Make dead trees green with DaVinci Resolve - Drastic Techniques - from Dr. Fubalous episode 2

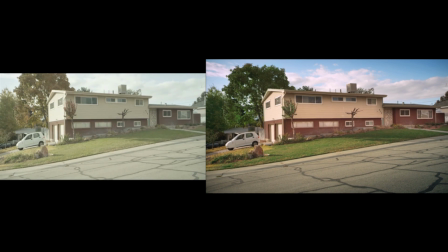[0:00]
I want to show some examples of methods I use in DaVinci Resolve for secondary corrections.
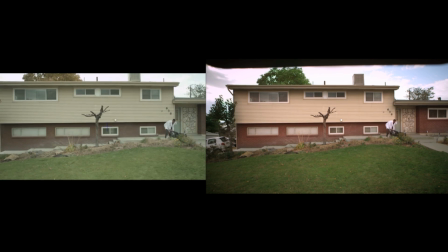[0:05]
These are from episode 2 of Dr. Fubalus, a new web series that's currently available on YouTube.
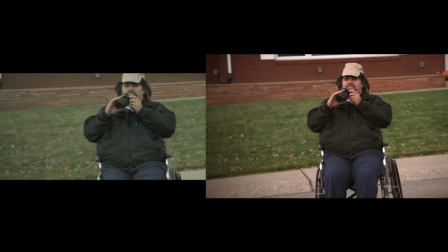[0:12]
The window on the left is showing the raw shots out of the red Epic cameras they used on set, and I've drawn some power windows in each of these shots to redirect lighting and actually shift the color away
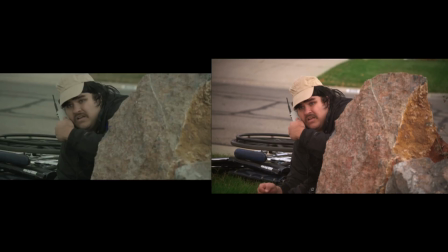[0:22]
from what was there on set because of some uncontrolled circumstances like lawns and skies
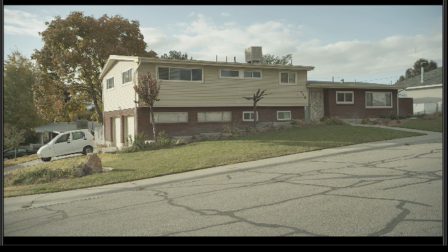[0:27]
or in this opening shot the fall leaves on the trees. That's not the look they wanted. It's an opening shot so they wanted it to look bright and beautiful and wasn't supposed to be fall anyway.
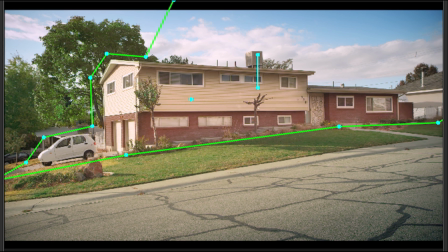[0:37]
So I've drawn selections around each of the elements I want to affect and then pushed either shade or luminance to get the finished look.
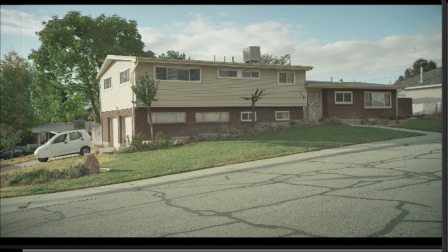[0:46]
Here are the layers that make up that shot. Each one of these as it turns on pushes the shot more towards the look I'm going for.
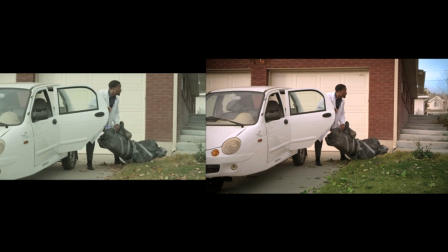[0:55]
In this shot you've got some dead leaves, the sky isn't blue, there was room for improvement.
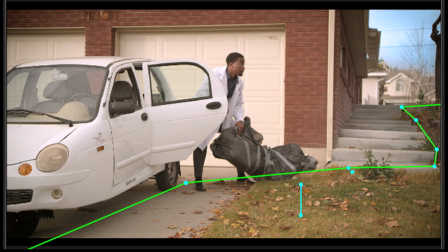[1:00]
So I made some selections using hue, saturation, and luminance to limit to just the grass and leaves. Then limited that with a power window on just the ground area to keep it from shifting anything else.
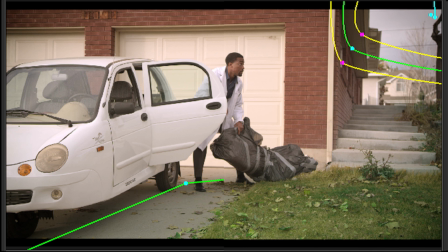[1:13]
The same with the sky adjustment there. You make your specific selections to grab just the sky, But if that's not enough you draw a power window and track it to keep it affecting only what it's supposed to affect in this case the sky Otherwise, it'll look like there's paint on the lens coloring other stuff
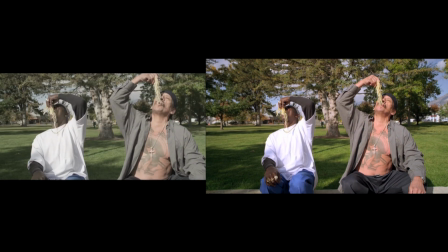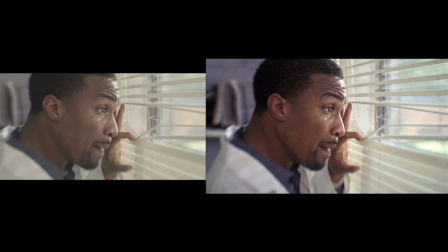[1:34]
In the music video there's a shot in the bathroom stall that didn't feel right So I pushed everything to kind of a cyan green.
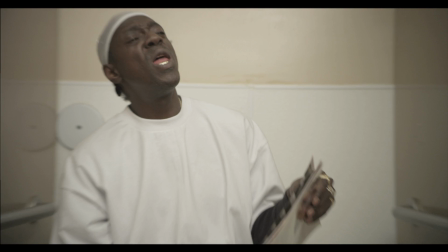[1:42]
I didn't consciously think that way I just kind of pushed things till it felt right and and it's a method I use for stronger looks.
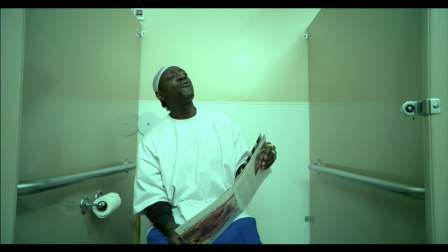[1:51]
You don't worry about skin tone or white levels, you just push the mids around until the space feels right.
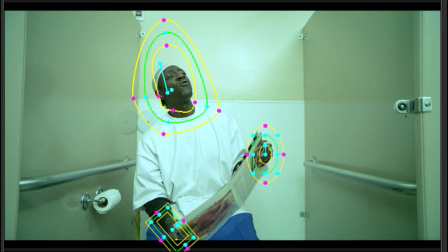[1:58]
Then you go back in at least twice, once to rescue skin tone, once for the highlights, to push everything back to a more natural look.
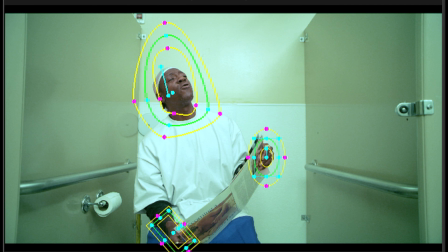[2:06]
You can see in this shot I made those selections first with the HSL key on his skin tone and an isolated spill with windows. If you can get a clean key you don't need windows but this one did, so there they are.
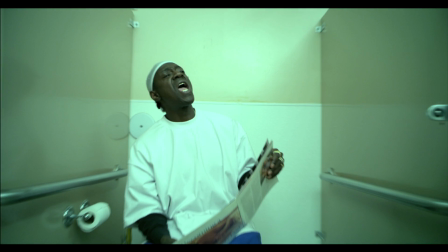[2:19]
I pulled the highlights a little bluer to make it feel more natural and did one last correction to get it matching appropriately with the other shots.
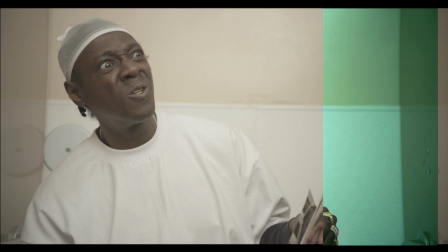[2:28]
Color grading is really just a big balancing act. That's the most challenging part about it.
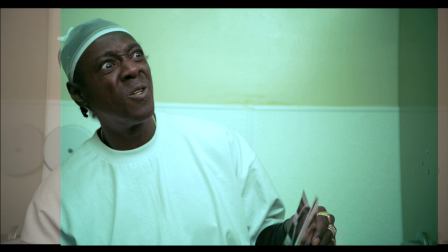[2:32]
As an editor will watch clips over and over again till the timing's right,
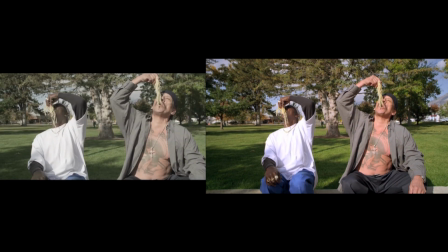[2:36]
you've got to watch the break between two shots over and over again sometimes to make the transition visually seamless.